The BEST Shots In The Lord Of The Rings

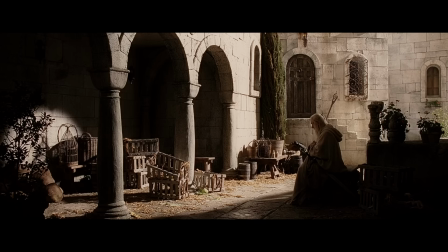[12:18]
This happens after Denethor sends Faramir and company out to defend Osgiliath despite certain death. The shot comes at the very end of the sequence, right after Pippin sings his song and Denethor devours his succulent cherry tomatoes. To me, this shot also says a lot about who or what Gandalf is.
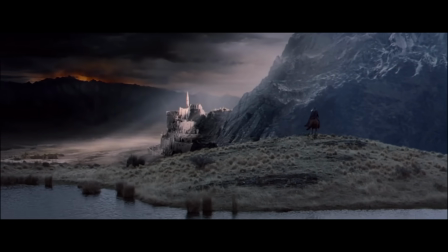[12:38]
We often see Gandalf in a hurry, traveling across Middle-earth, trying his best to protect its people from Sauron.
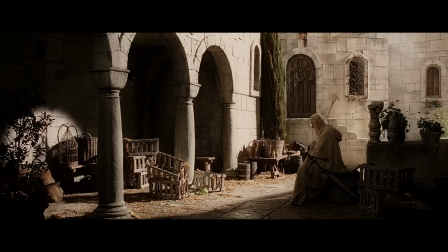[12:45]
But here we see him alone and in silence, as innocent men are sent to their death. This moment is so much more than a beautifully lit and composed shot. It's an insight into a character whom we need to understand is something more like a god than a wizard.
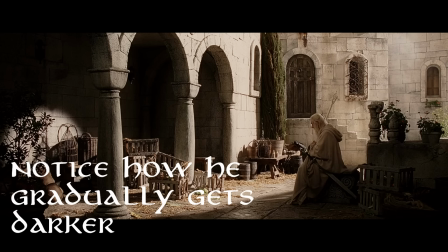[13:00]
And though gods do sometimes intervene on some level, they cannot interfere in the battle between good and evil,
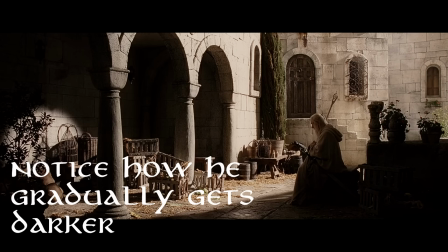[13:07]
which in this story must ultimately be won by men and hobbits. The longer you look at it, the more you feel like you're looking at a work by Raphael or Michelangelo, and I do think it has that much depth. But for me, the winner in this category is this shot of Gollum.
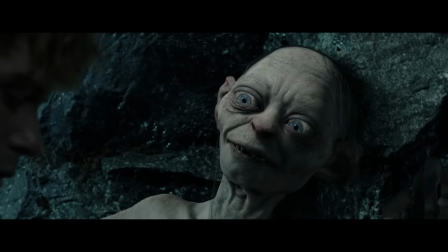[13:22]
This happens when Sam threatens Gollum on the stairs of Cirith Ungol, and the wedge between Sam and Frodo is just beginning to widen. This is all part of Gollum's plan, and you can really see that on his face.
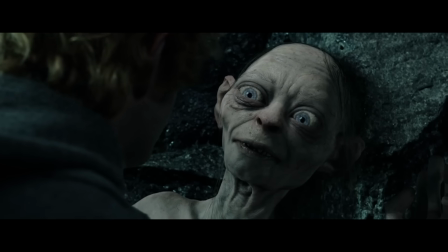[13:34]
He's got this creepy, duplicitous smile that's just so subtle that you have to marvel at the fact that it's animated.
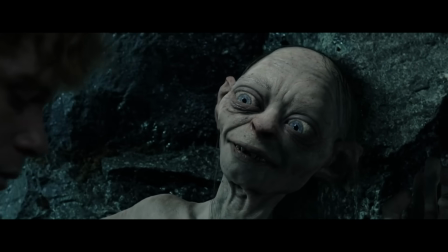[13:40]
The way he just looks at Sam is chilling, and it tells you a lot about his motivations.
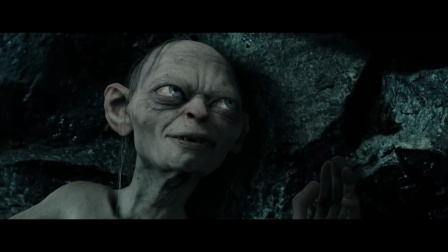[13:46]
He knows he's not fooling Sam, so instead he's taunting him, so that Sam will get angrier and gradually lose Frodo's trust.
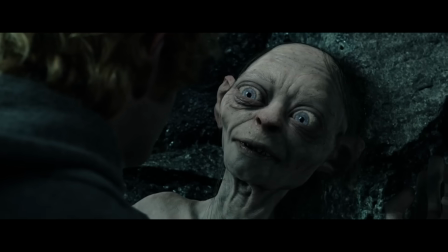[13:54]
Gollum knows he's winning, and it's important for you, the viewer, to know that as well, and this shot does that brilliantly. So for the last category, let's look at some visuals that communicate the themes of the story.
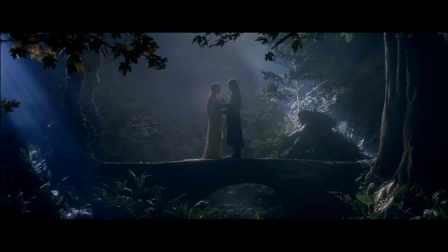[14:05]
Here we're looking for shots that give us a hint about what the filmmaker is trying to say more broadly.
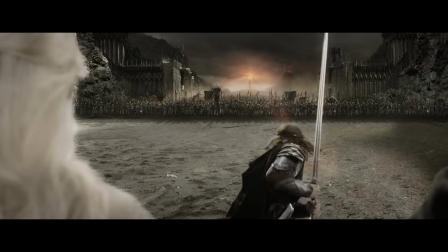[14:11]
Generally, these are going to be very composed shots that could stand alone like paintings. They frame their subject in a way that a painter might frame a heroic battle, with the intent of clearly communicating which side is good and which is evil.
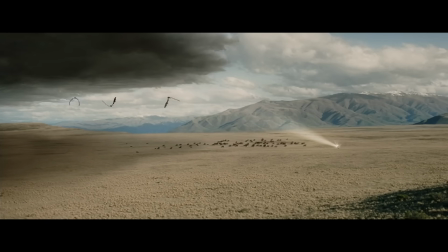[14:25]
Now, the super wide shot of Gandalf riding out to save Faramir's company is a great example. It's a very direct depiction of good versus evil, with Gandalf using divine light to repel the Nazgul and protecting the brave warriors of Gondor.
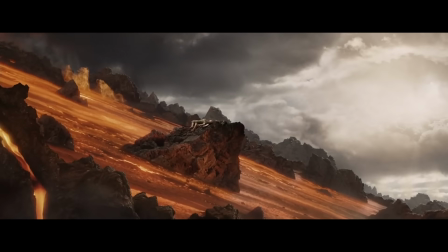[14:40]
But surely the shot with the most overt symbolism in the trilogy is this one of my favorite in the trilogy.
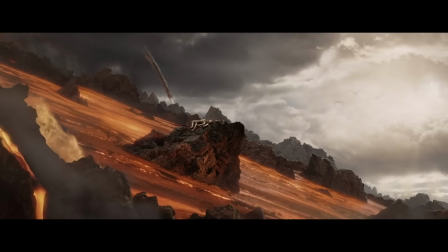[14:46]
It's pretty clear what Jackson's getting at here. Sam and Frodo are in the center of the frame,
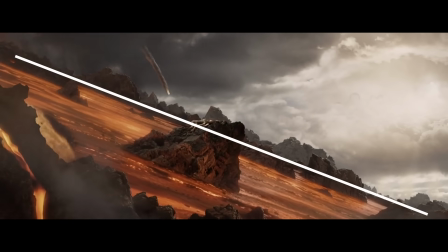[14:51]
dangling precariously on a diagonal axis that neatly divides the landscape into a kind of heaven and hell split frame.
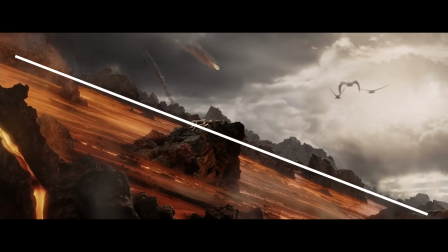[14:59]
This image asks the question, have Sam and Frodo earned their salvation?
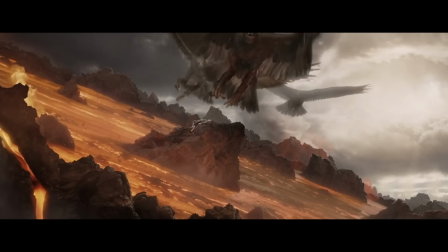[15:04]
Revealed through divine light is Gandalf and the eagles who lift Sam and Frodo from the slopes of Mount Doom and carry them to safety.
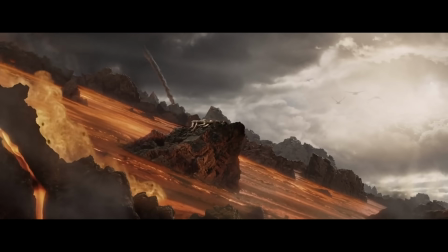[15:12]
There's a lot to love about this shot. The fact that the frame is divided so symmetrically probably means
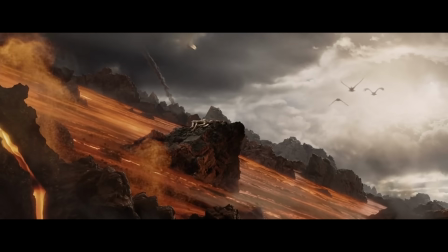[15:19]
that the filmmaker wants you to be conscious of the symbolic meaning of this image.
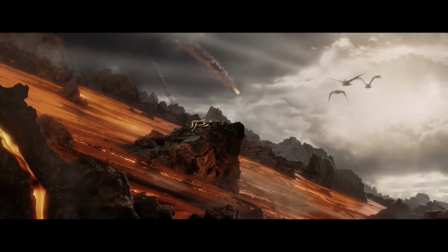[15:24]
It's a very deliberate composition. One interesting detail is that Gandalf has 3 eagles,
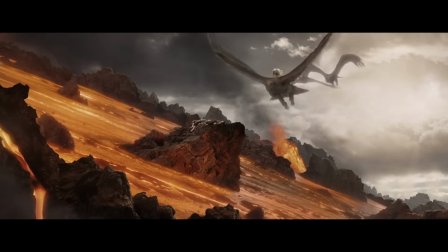[15:30]
and this can only mean one thing, that he hoped also to save Smeagol from Mount Doom.
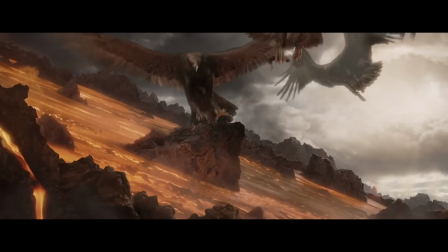[15:36]
This is perfectly consistent with Gandalf's dialogue about the importance of pity with regards to Gollum.
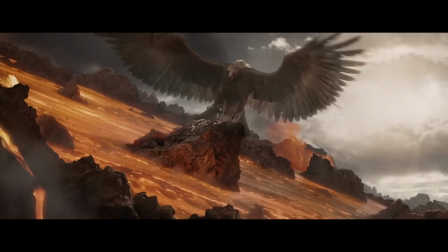[15:43] Many that live deserve death, and some that die deserve life.
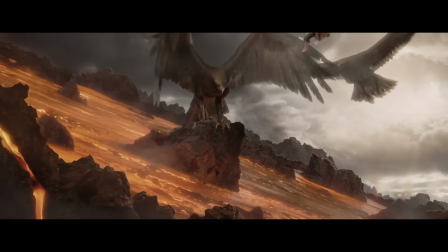[15:48]
And is one of those little details that generally escapes the first few viewings. Along with the music, this might top my list of the most powerful shots in the trilogy. I hope you had fun watching this. If you're a fan, you're probably feeling scandalized about the many brilliant shots that I omitted, so please let me know what I missed. And please subscribe for more videos about storytelling, and I'll see you on the next one.